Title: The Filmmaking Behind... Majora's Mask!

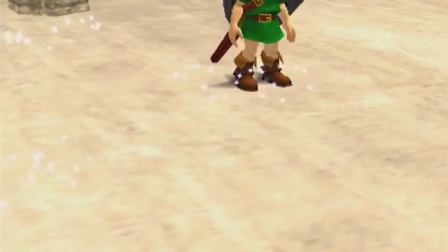[16:26]
Mikau's body then fades into sparkles to reveal the Zora mask, and that's the end of the scene.
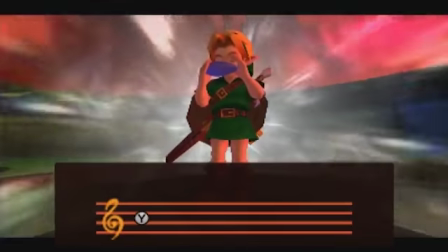[16:34]
And now we're jumping to the end of the game, as the fourth dungeon doesn't have a significant mask scene,
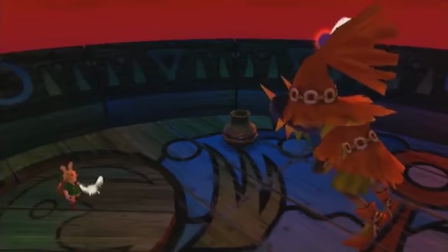[16:38]
so we're going to go to when all four giants are called together through the Oath to Order, at the end of the game. Once the vibrations from the giants' movement start, the camera begins to spin around Skull Kid,
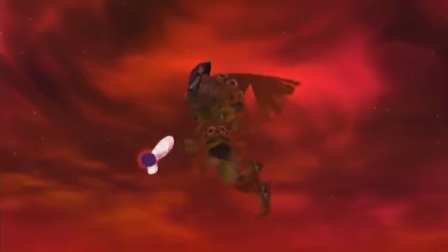[16:47]
highlighting his sense of disorientation on the events occurring right now. We then see him looking around from a slightly low angle, showing he still has some power, though his actions take away from them.
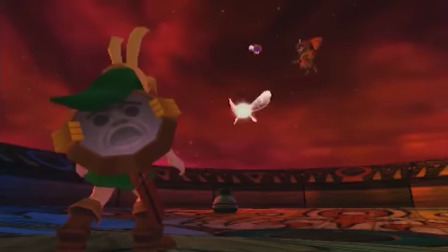[16:56]
Next we see from behind Link. In this shot, Link is given more space in the frame and is given more power due to the character's actions. Skull Kid is looking around anxious, whilst Link is much more static, showing he is much more in control of the scene.
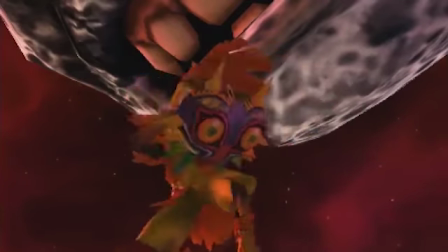[17:08]
Going back to Skull Kid, he's still up in the air, but the camera is head on and composes him lower on the frame as he freaks in echo.
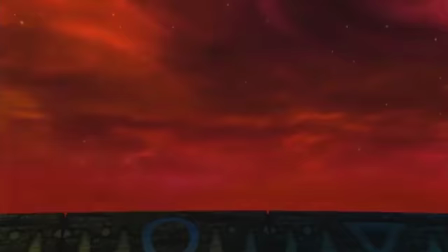[17:14]
And with the final cry, the camera flips to the opposite view, transitioning us to the next shot. Here we get a very wide shot of the tower with the moon burning up and ready to crush the land.
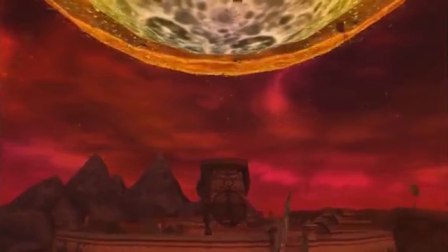[17:22]
The events are placed very central to the frame, whilst in the next shot we view from a low angle to give the moon superiority,
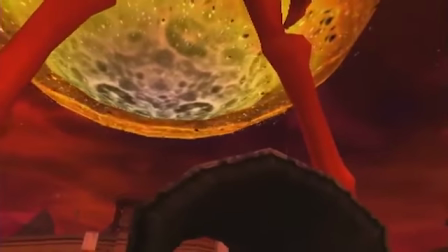[17:29]
until the giant's legs apparate in front of us, shielding us partially from the moon and taking down its total dominance.
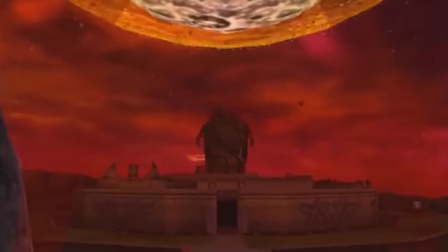[17:35]
Now we're head on from the other side of town, though it's hard to tell. Another giant's legs appear in the frame, towering and guarding over us.
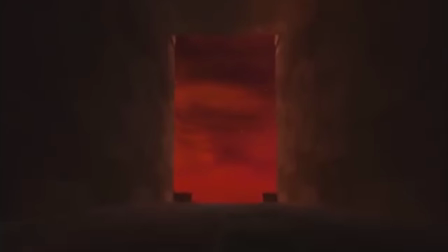[17:41]
Here's another angle of the town, now from within one of the entrances.
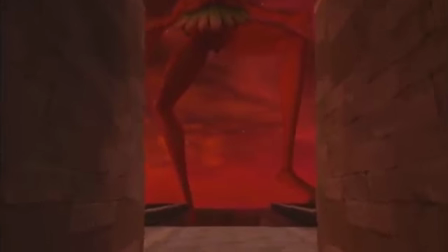[17:44]
This positions one of the giants within the dimensions of the frame within a frame, taking our view completely away from the moon and entirely on the superiorly framed giant.
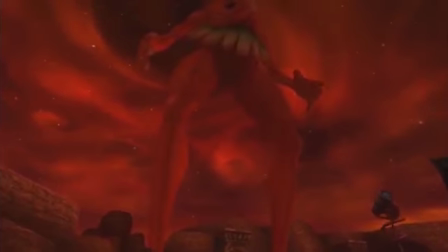[17:52]
And giant number 4 appears again from a low angle, though harsher than before and again without the moon, making it a less and less apparent threat.
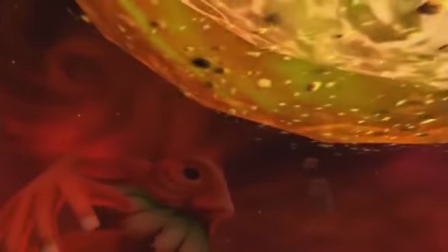[17:59]
The camera then turns to show the moon. As per usual, we have a classic good versus evil composition, followed by a series of shots of the other giants in position.
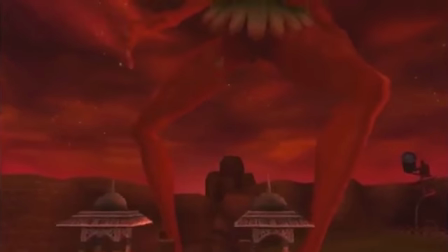[18:07]
Next we get a direct low angle up one of the giants, some legs for some reason, and then a final wide shot of all 4 giants up against the big bad moon.
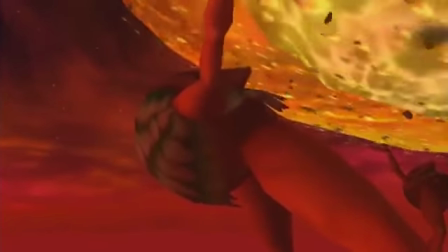[18:15]
We then see a shot to show the struggle of the push for the giants. Also, I think this next shot is just the moon's intimidating face, though it's very hard to tell.
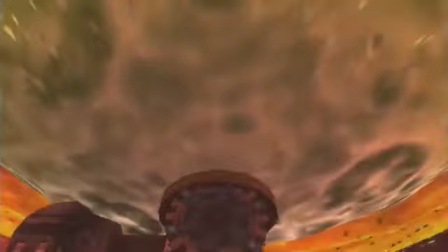[18:22]
It's there to intimidate and highlight the struggle even more. And with a flash, the moon is stopped, and each giant is shown for dramatic effect, I assume.
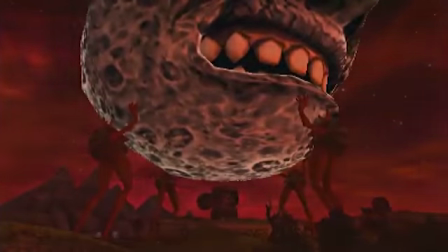[18:29]
And here's a final wide shot showing the moon was stopped by the giants. Skipping ahead a tad in this scene, oh no, the threat's not over!
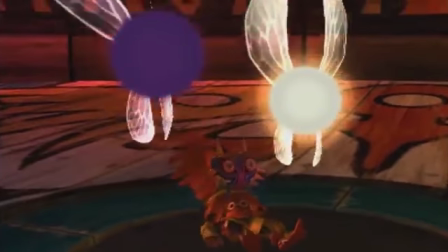[18:38]
Skull Kid's unconscious body is lifted up entirely by Majora's mask. The camera starts from behind Tattle and Tail to show how this happens behind their back and was an unexpected move.
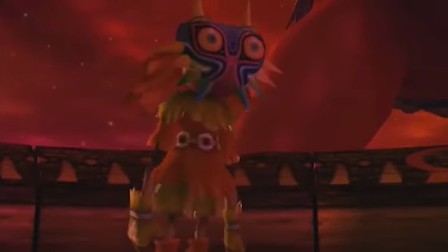[18:46]
Once in the air, Skull Kid dangles on the right side of the frame naturally, and the mask stays on the higher half of the frame.
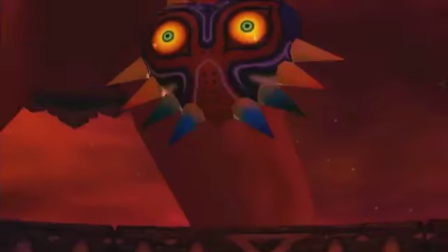[18:53]
Once dropped, we see a brief shot of Skull Kid's body before it turns up to the mask, showing Skull Kid has lost all power in comparison to the mask.
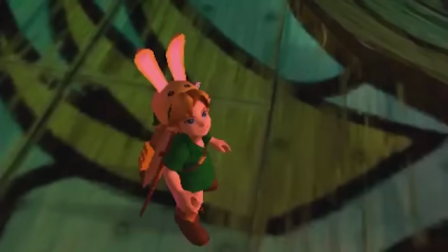[19:00]
Once the mask flies up to the moon, we once again get another high-angle shot of Link, again giving us that expectation that he has to solve this,
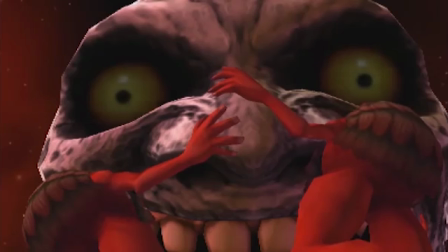[19:07]
whilst also transitioning us to look up towards his view of the evil moon reactivating. This is known as an eyeline match.
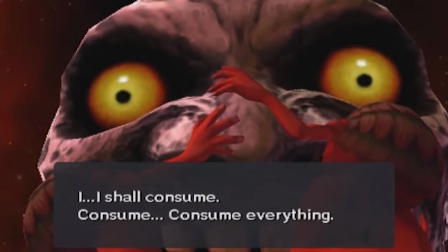[19:12]
And though it's subtle, the moon is still positioned more on the right-hand side of the frame.
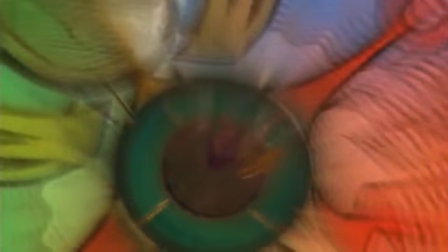[19:16]
And when Link goes into the uplifting portal to the moon, we get one quick high-angle shot of the movement, with the blurriness bringing us somewhat away from reality once again.
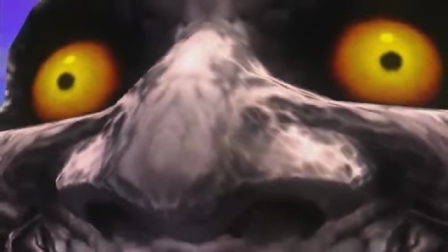[19:26]
And now we're skipping to the end. This is the outro of the game. Fading from white, we get a few shots of the moon establishing where we are.
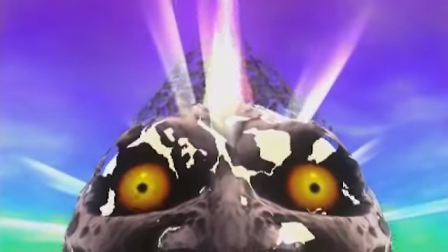[19:33]
Next we see the moon positioned only in the bottom half of the frame for the first time as it dissipates away.
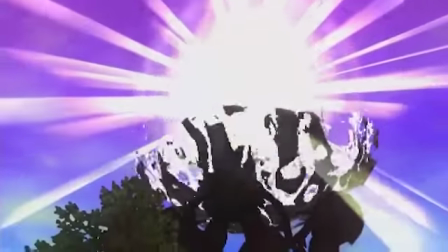[19:38]
We then swap back to the low angle, but the dominance of the moon is lost due to it disappearing.
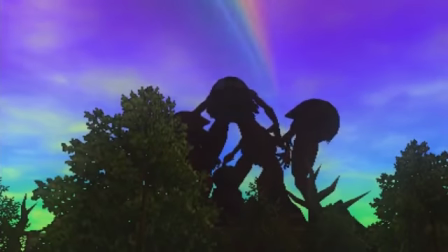[19:42]
And with the fanfare music, we get to see the silhouette of the giants alongside rainbows in the sky and the relieved tiny citizens down on the ground.
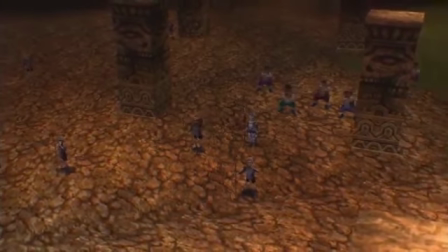[19:49]
Their minute size and the high angle makes them seem insignificant, which is what they were only a few moments ago.
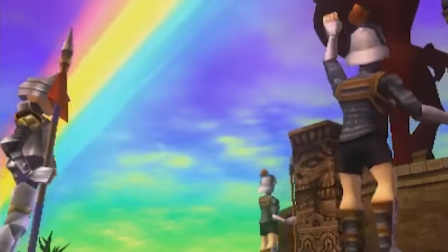[19:54]
Back to the civilians, now we get a low angle on them as they become more significant again since they're safe.
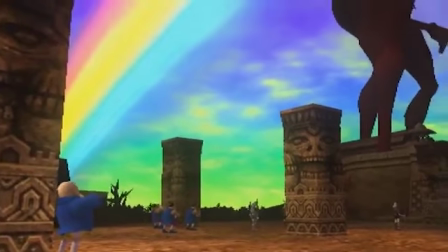[19:59]
And finally, the giants are given the end of the fanfare with a nice low angle to highlight them as the saviour of the world.
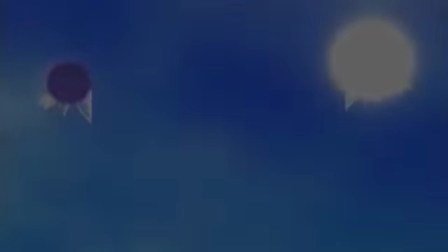[20:05]
And with the dawn of a new day, we see Tattle and Tail flying in the top of the frame over Link.
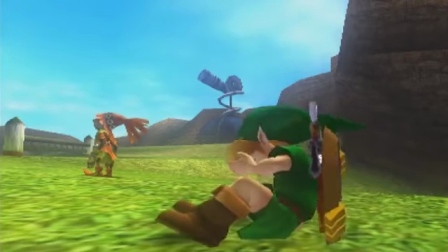[20:10]
Link and Skull Kid are then shot similarly to the start of the game with how the camera uses a shot reverse shot from the background and foreground.
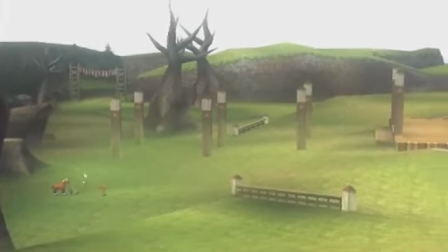[20:16]
A super wide shot is used to show the difference in size between the characters and the giants, which makes sense.
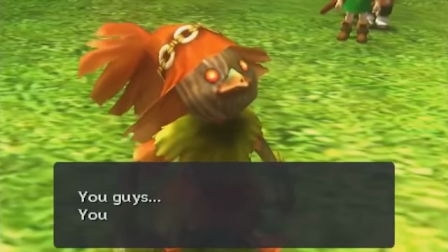[20:21]
And once that's done, we get to see a proper shot of maskless Skull Kid, who's looking up happily in the frame, in classic good guy composition.
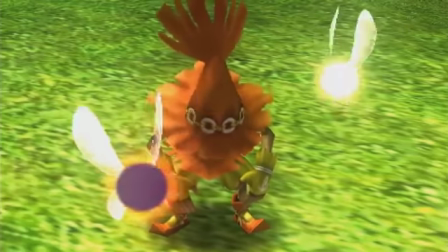[20:28]
And once crying, the camera looks down and in front of him, but not in an intimidating way,
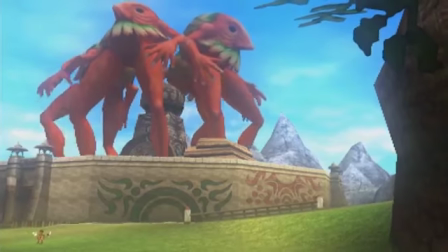[20:32]
but more of an overviewing way, as the giants have that perspective on him, even though they have no bad intentions for him.
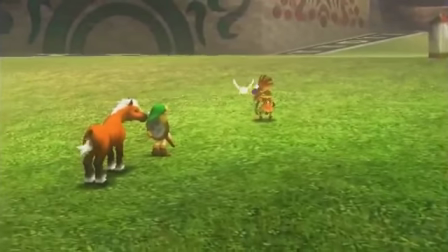[20:37]
As the giants leave, the camera goes wide to take us away from the scene, kinda like an anti-establishing shot, I guess.
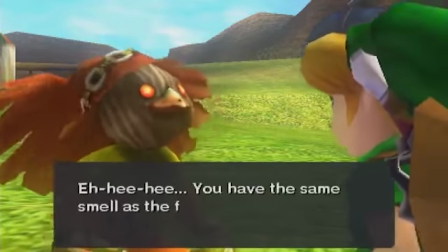[20:43]
And once the dialogue with Skull Kid begins, the camera is much more equal and friendly composed.
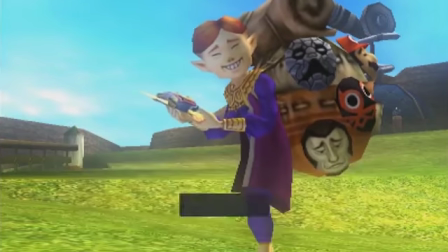[20:48]
When the masked salesman appears, the camera then stays static. Are these motions a subtle cut, or does the salesman actually move like that?
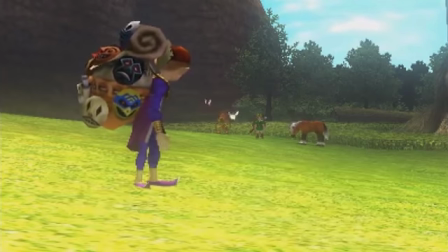[20:54]
And finally, when he disappears, the camera remains far away as he literally disappears.
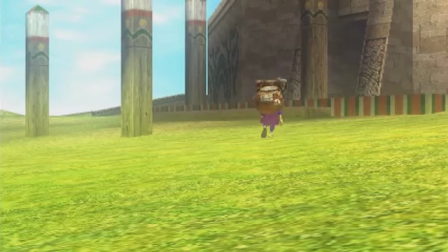[20:59]
Is it symbolic? It's up to you. Either way, the salesman remains shrouded in mystery.
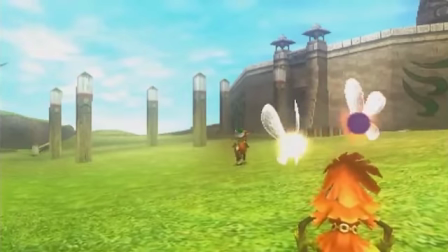[21:04]
And after a short dialogue, Link rides away on Epona. A final wide shot shows the town celebrating as the credits roll.
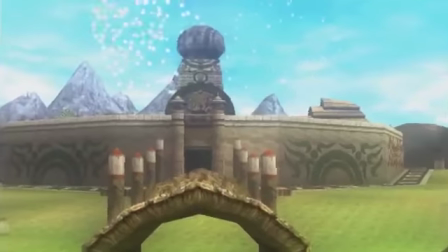[21:11]
But we're not quite done yet, let's speed past it. After the credits have rolled, we return back to those lost woods with that first song, and we see Link and Epona walking slowly through it all.
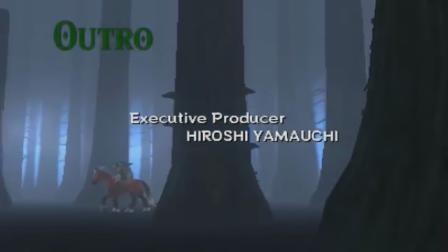[21:24]
Actually, look at that first shot again. Do you notice something familiar? Look at this.
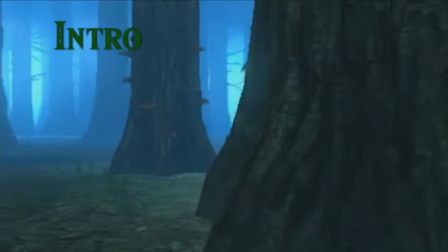[21:29]
The shots replicate symbolically the act of continuing his original journey, as we see Link pass the exact same tree at the start of the game before he met Skull Kid.
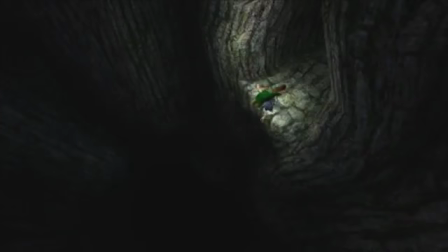[21:38]
Also interestingly, at the start Link literally fell through a tree trunk into the new land, and we've only passed a single tree, so maybe there's some crazy theory there.
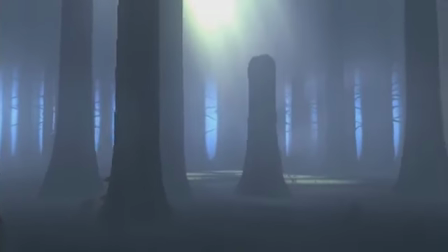[21:46]
Oh well. Next we come to another shot of the Lost Woods, this time with a beam of light leading Link forward.
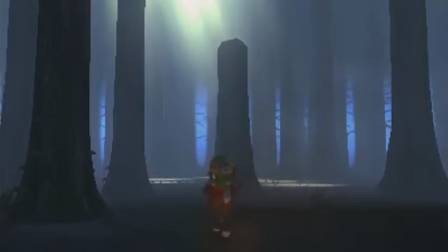[21:51]
After a little pause, we see them gallop off to the distance, with a newfound hope that they seem to have lost at the start of the game.
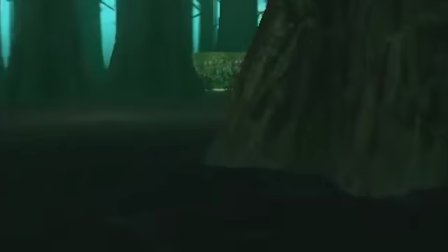[21:57]
And the final shot has the camera move close towards a new carving with Link and Skull Kid on a small stump, alongside the classic Lost Woods motif.
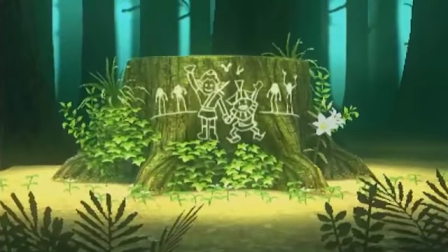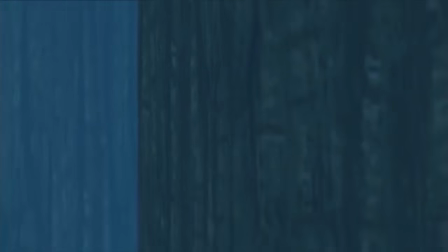[22:13]
And that was the filmmaking behind Majora's Mask. I hope you learned something new today, or at least found the points interesting.
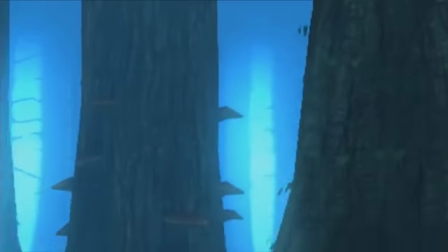[22:19]
Anyway, if you did, consider checking out my other entries in the series. We've got the Mario Bros waiting for you.
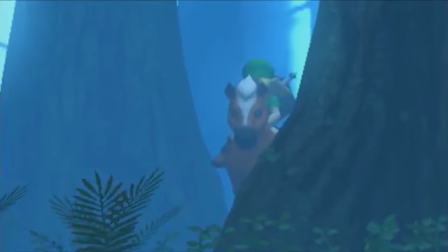[22:24]
Anyway, now it's time to decide next week's video game subject. Last time, out of a choice between Nintendo and non-Nintendo, you chose Nintendo.
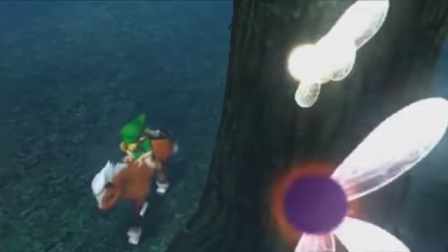[22:30]
So now you're not getting a choice of Nintendo at all. It's time to go off the wall. Not artistically like this game, but literally.
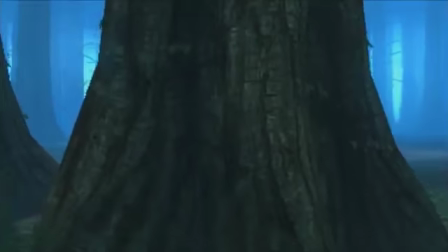[22:36]
Which wall running game would you rather see dissected next? Assassin's Creed or Uncharted?
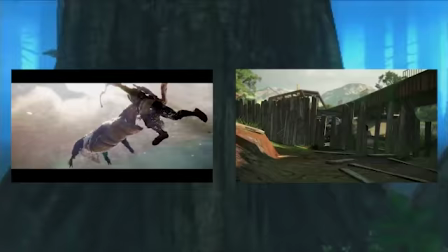[22:41]
And instead of using a straw poll like last week, we're now going to use YouTube's card system to do it, because I didn't know that was an option before.
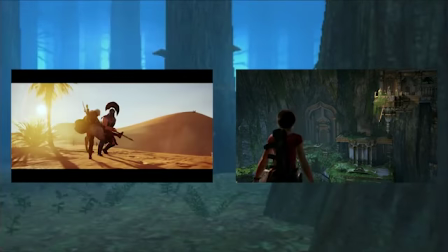[22:47]
On top of voting for your preferred game, it would also be helpful if you commented which game in the series you would like to see too.
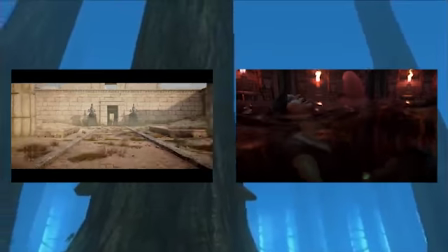[22:52]
There's quite a few games in each of the series, and I feel like it would be best to ask directly which one from each you would most like to see.
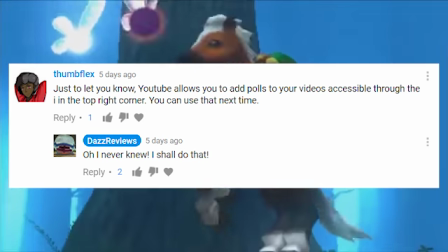[22:57]
So, let me know. Shout out to Thumbflex for pointing out the poll feature in the YouTube cards, as well as Lime Gamer for giving some good feedback last week about how to improve the series.
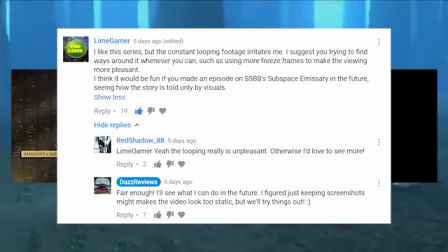[23:06]
These comments really help me to evolve as a creator, so I look forward to any more that brew.
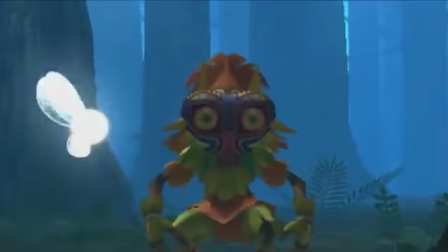[23:10]
Anyway, on that note, I'm going to end it off here. So for now, my name's been Daz, you didn't really care, and I will see you in a bit.